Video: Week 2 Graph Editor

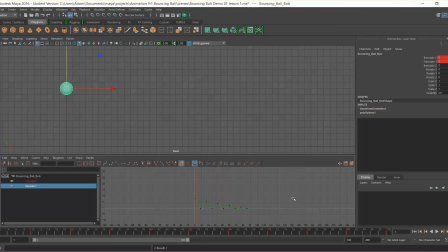(8:09)
So the translate Y, it gives us a slightly different proposition. So what's happening when a ball bounces is a fight between the energy of the object that has thrown it and gravity.
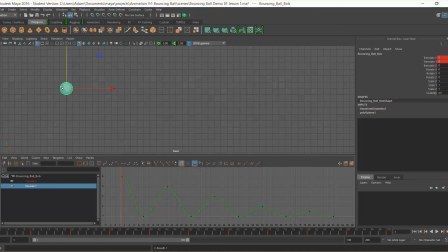(8:27)
Now, gravity gives it energy but also takes it away. Okay, and I'm going to demonstrate that. So you imagine you're throwing a ball and it drops and it hits the floor, and all that momentum is pushing it down.
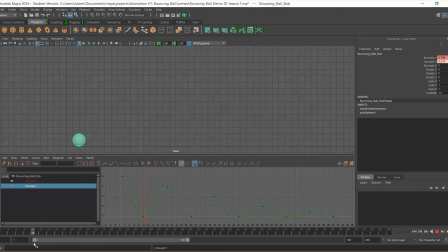(8:42)
As it hits the ground, a reaction happens where all the energy comes in, the ball will compress depending on what material it's made out of, and it will push back, it will react, okay, and it will rise up. Now as the ball rises, something interesting happens.
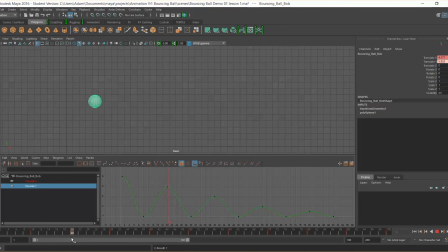(8:59)
Its energy dwindles, okay, its energy runs out, and so gravity, which is a constant pull, will start to pull back. It will start to take over and take control of that pull and start to put it back down.
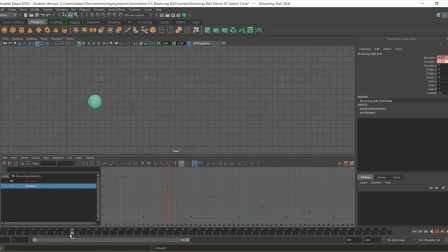(9:15)
And so gravity then acts as the energy, giving the energy to the ball. And as the ball falls again, it compresses again, it bounces back out, and the same thing happens. And eventually, gravity will win as that momentum runs and runs out.
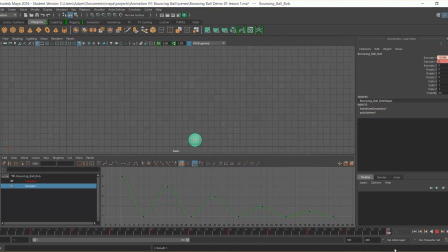(9:32)
Eventually, there is no more energy left, and the ball will just stop where it is. So, what happens is we want flat tangents in the air. We want that ease in and ease out. We want to feel that battle between gravity and the energy of the ball as it runs out.
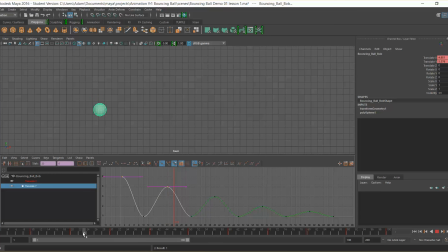(9:52)
So the flat tangents work because it eases in and eases out. It's that battle, it's that slow change between one and the other. But on the ground, as we have at the moment, we have that ease in and ease out there present, and we can see because we have a flat tangent, so we know it's going to ease in and ease out with that flat tangent, and we don't want that.
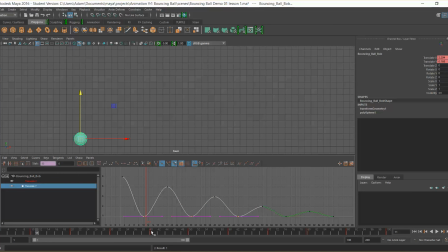(10:11)
We don't want it to be hitting the ground and happening and basically lingering down there, because it doesn't. As soon as it hits the ground, that energy reacts and it's straight back in the air. So we're going to take these bottom vertexes by left mouse button, select, click and drag, and we're going to select all the bottom ones.
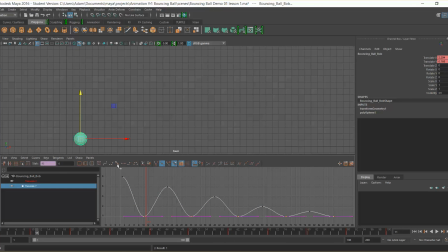(10:30)
We don't want any of the top ones, and we're going to change these to flat tangents. Well, sorry, not flat tangents, I apologise, linear tangents. And hopefully when we bounce the ball now, we will see a much more natural reaction.
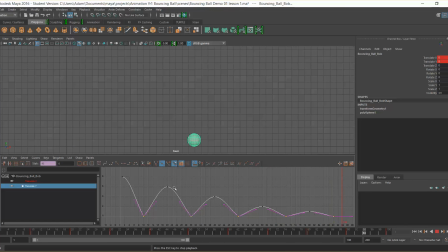(10:47)
Okay, it's staying on the ground, it's staying in the air for a longer amount of time than it is on the ground, because obviously it's fighting gravity. Okay, so we've started to get our bounce lined up, and I'm feeling kind of happy with that.
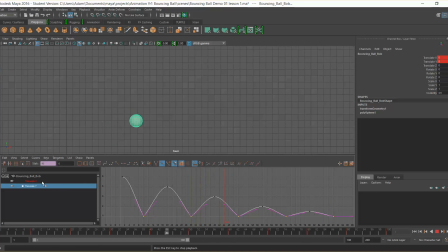(11:03)
And you know, depending on the type of ball you are going to animate will indicate whether it's like a ping pong ball where there are a lot of bounces and it happens very fast, or whether it's a bowling ball where it's very heavy and it has very few bounces, and you know,
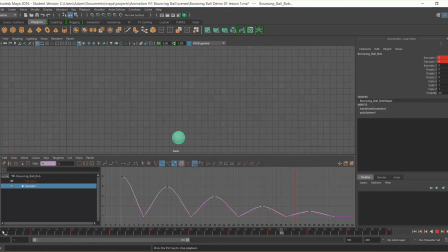(11:21)
it decreases in energy very quickly because the weight of the object just will win that battle every time. So what else are we going to do? So we have our bounce, we've set our curves, and we are kind of happy with those.
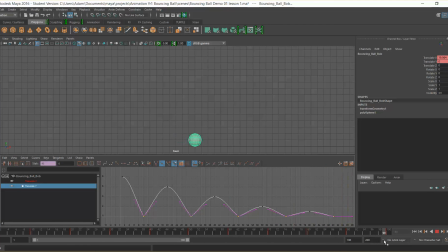(11:38)
And I think it's really important that we keep practicing with these. So it might be worth at this point playing around with some other values, adding some more parts in, maybe extending this roll at the end out. So yeah, let's extend this roll out. I think that's going to be yeah, let's do it.
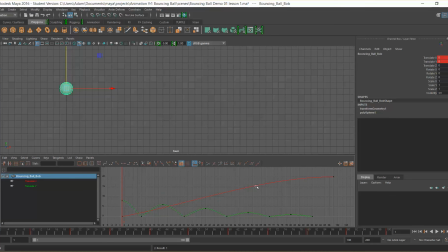(11:57)
Right, so we have our curves, we have our change over time. I'm going to take this up to, I'm going to add another 2 seconds, I think. So I'm going to change my time slider, my range slider, sorry, to 150.